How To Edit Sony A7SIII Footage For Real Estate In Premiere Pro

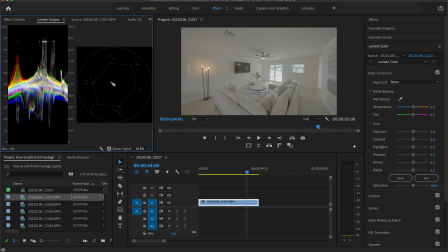The picture varies from platform to platform. And by looking at the scopes, what it tells you is how it's going to look on a lot of different devices. So that's why it's really important to use lumetri scopes and not just eyeball it to what looks good,
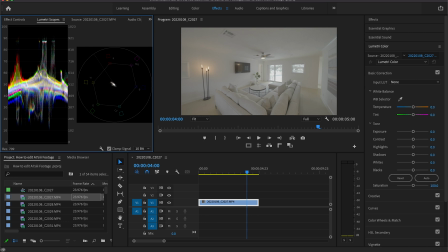because you can actually see quantitative data, not qualitative data, that we're using to tell you how everything looks. The first thing that I like to do when I'm using my scopes is I'll just find somewhere in the beginning of the clip. And step one, I like to add a little bit of contrast because when you add contrast to the clip, it adds color.
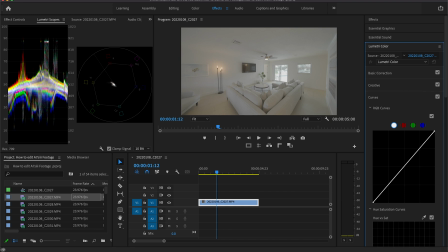This is more or less just for log footage. If you're filming in some other creative profile, it may be a little bit different. This is just for PP8. We're going to just add just a nice little S-curve, nothing too sharp, just to bring a little bit of that color back. some down at the bottom, just a little bit at the top for those highlights and the lows.
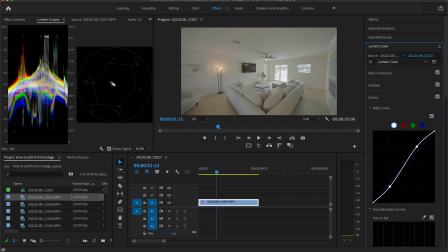So something you can see on the scopes is the way that it ranges from 0 to 100, 0 being absolute black and 100 being absolute white.
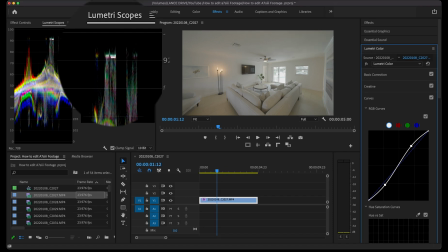So you see these two little dots up here. These are actually the windows.
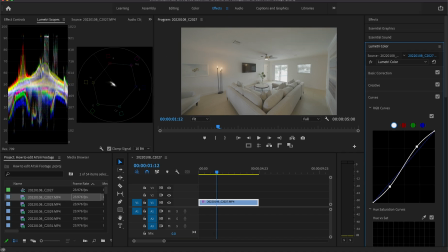They're a little bit blown out, only because it was just a brighter day and I was trying to expose to the living room, not as much the outside, because we do have some other clips that we can use for outside. So this is just showing the interior spaces.
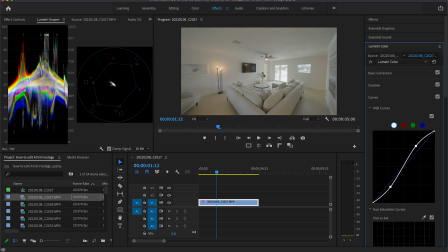But I do want to just get, a wider dynamic range through that mid, and I'm fairly happy with that. Within that 70 to 20 range, there's nothing clipping inside. Everything just looks neutral, really nice. And then from there, we want to go into basic correction.
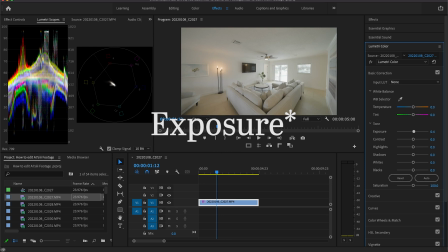The first thing that we want to adjust is just our contrast. You might want to bring it just up, just a drop, and go about 0.2 up. The only reason I do bring up the contrast, not because it really needs it, just because I like the feeling of a more overexposed room.
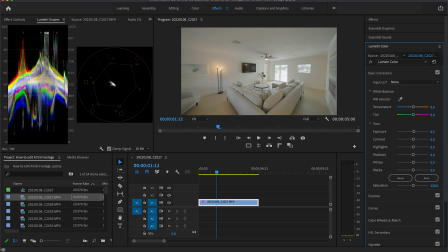That's just what tends to be liked in the real estate world. We can just play with our highlights, bring those up just a little bit. Let's see, just like keep everything in the middle. So bring those down just about to 9. I do like to bring my shadows down just a bit,
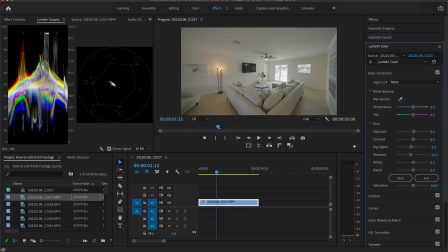so you go around like -13 with the shadows, just so you can see a little bit more the depth of the room. And we'll bring those whites up and the blacks down just a touch too. You don't want anything to really clip.
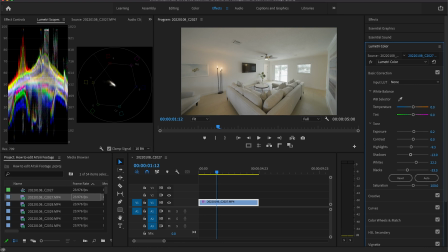Right under the 100 is usually what I shoot for, and it doesn't really need it, but if it does need saturation, go to vibrant saturation under creative, and then from there you can raise it or lower it as need be.
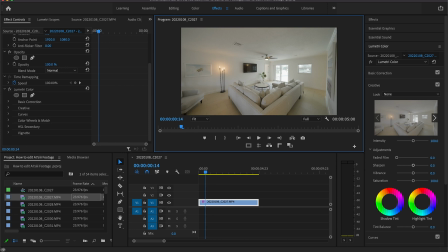That's pretty much all I really like to do to this footage. I don't really like to mess with any of the HSL secondaries, anything like that, only because I think the image looks pretty good as it is. The house isn't super bright, so sometimes you just got to work with what you got.
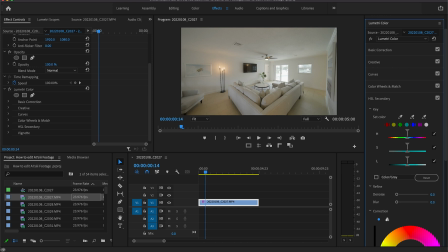Something cool though is the A7S III does have dual native ISO, so I shot this at 12,800 ISO, which is limiting the noise in the blacks like crazy.
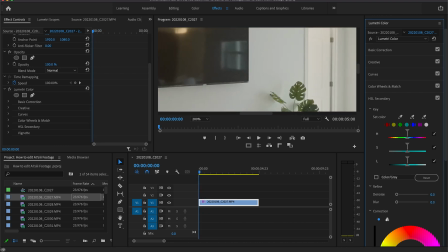So if I zoom in here, there's a touch of noise, but nothing really too crazy.
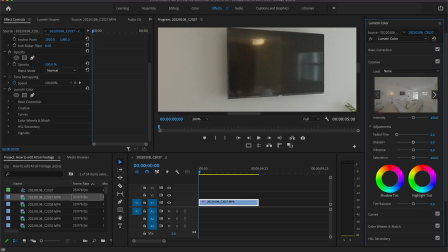To remove a little bit more of the noise if need be, if you go back into basic correction, you can drop the shadows down some. It's not necessary, but for just such a small amount of noise, nobody's gonna be zooming in like this.
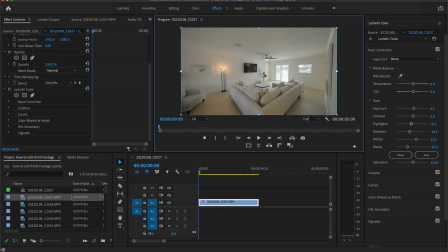The image looks just really clean as is right now. From there, what you can do to other clips is you can actually just copy and paste the lumetri color from clip to clip.
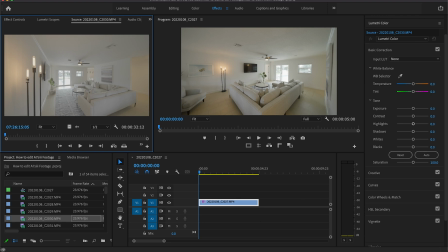So let's say I want to go to this clip of the living room next, and I'm just gonna take like this portion right here. We'll just like that, and we'll match it up so it's about the same size. Just go there, like that.
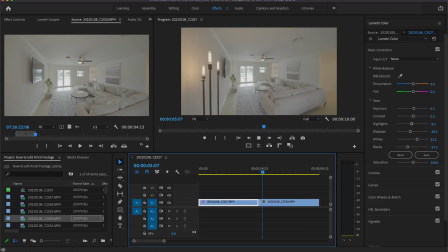And so keep the color consistent and everything like that. Obviously, this one is now log.
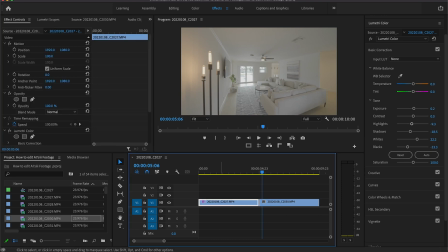We'll copy the lumetri color from this clip. You can paste it onto this clip. Yeah, it might need a little bit minor tweaking here and there.